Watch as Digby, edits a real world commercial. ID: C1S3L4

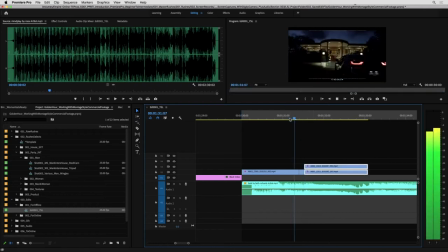I don't know why I'm pushing this time warp. Can't really see it, but that's kind of cool. A little one at the front too. It's a bit too much. Cut a bit off.
Never knew a moment.
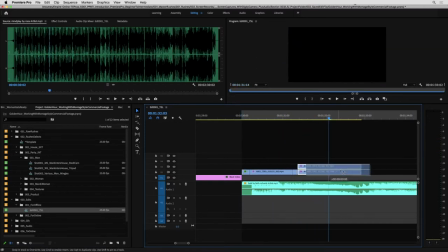Yeah, that's kind of cool. Probably put a little one on here.
A new moment. Could feel so.
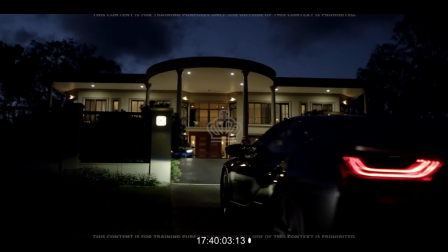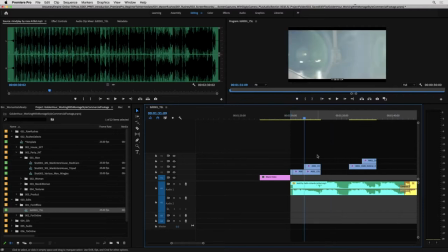Yeah, there are those moments in the song where we could cut on, but there's not really a beat, so to speak. I'd probably even add a few little ambient weird sound effects, you know, like a or like, I don't even know what the sound would be, but a rustling or some metal-y stuff,
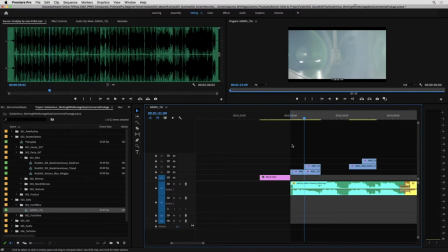or just some kind of weird effects that float with this tone that might help assist an edit point here.
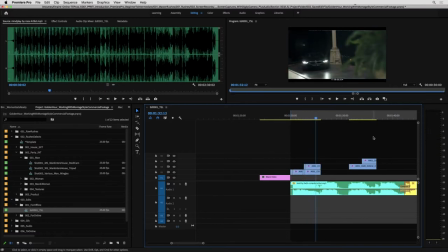I knew a moment.
We'll leave it like that for the time being.
Could slow down time.
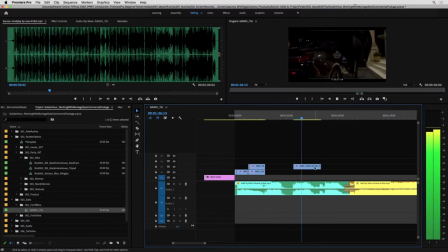I think I am going to do... I like the door, it's sort of mysterious.
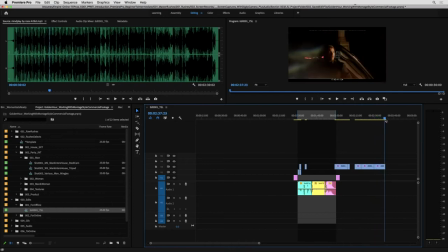And we'll see if we can leave his reveal to the end. So let's ditch that. So I know that seems a bit odd. We ended up with 3 shots out of 10, but that's okay.
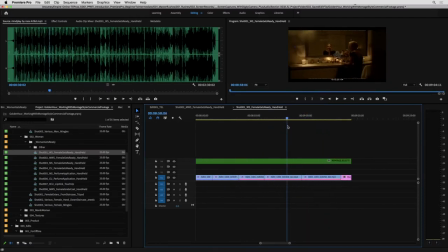Now we've got a couple of different shots of her getting ready. So I'm just going to go through and grab a couple of these.
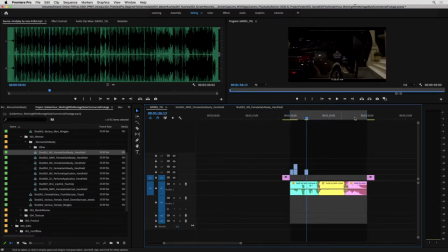I'll just copy and paste these ones in.
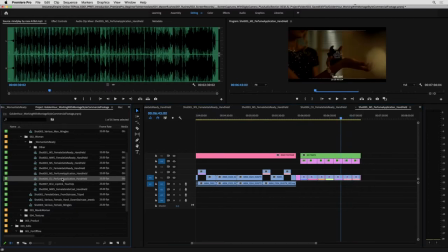This is supplying the perfume, which I think will come slightly later in the edit, so I'm going to leave that for the moment.
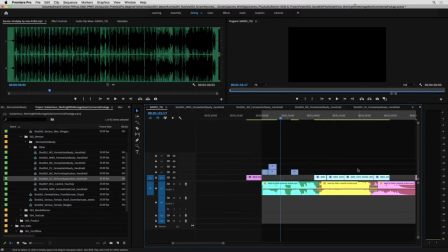So, we'll just jump back to our edit here, and let's try and get a couple of these mixed in. Might go really close to begin with, I think.
Could feel so right.
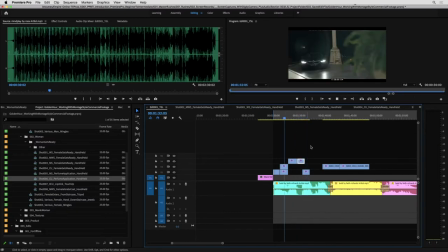Could slow down time. Could feel so moment. Could feel so right.
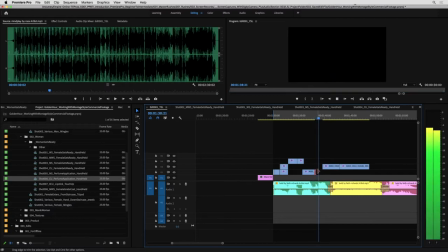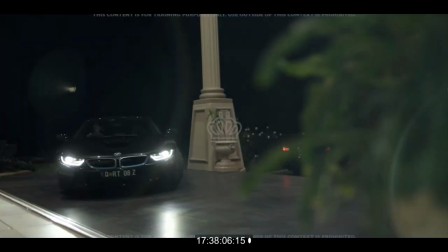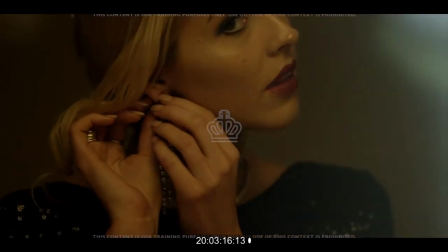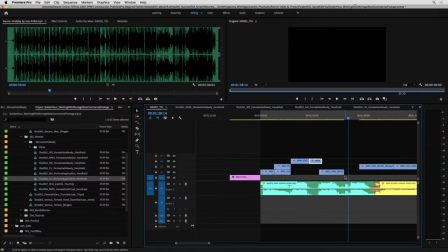Could slow down time.
That's kind of cool, just creating this little story between the two of them.
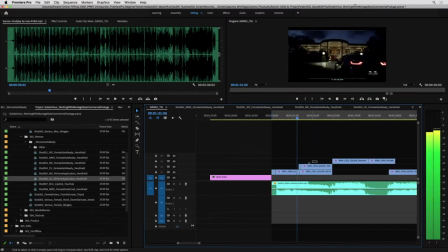I'm not sure on this shot still.
A new moment.
Just checking the shot underneath it again.
A new moment.
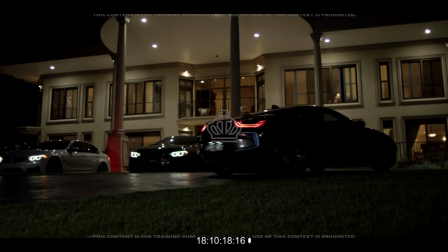Never knew a moment could feel so.
Yeah, maybe, I don't know.
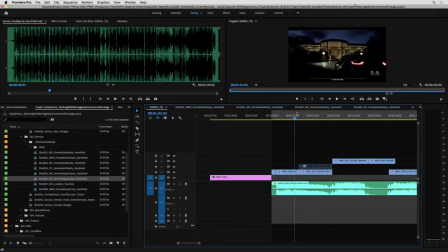Still undecided, but this is the whole reason, right? Maybe now I am liking this shot. Undecisive, can't decide.
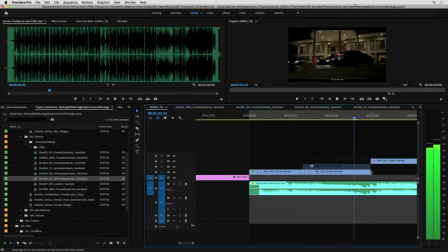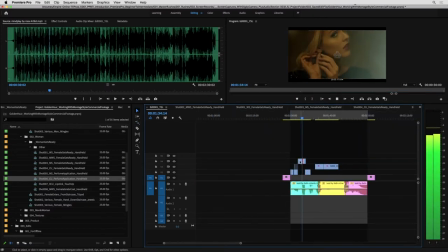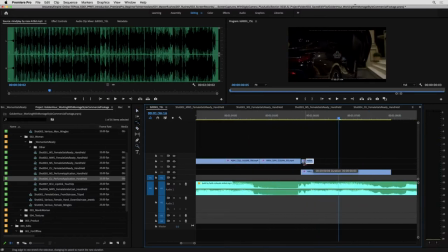Just putting some little speed ramps in and out just to get a feel for it. I like the door opening there. It's still very mysterious on our guy, which is cool.
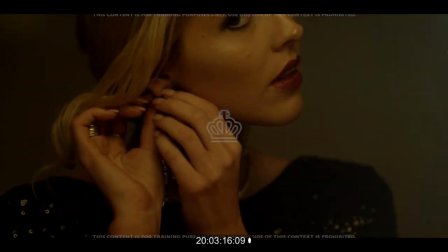Never knew a moment could feel so right. Could slow down
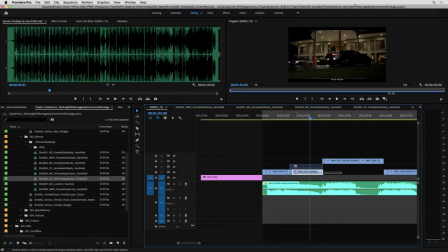time. Never knew a moment.
I'm gonna try and maybe drag this shot out a bit. Not sure. Let's have a look.
Never knew a moment could feel so.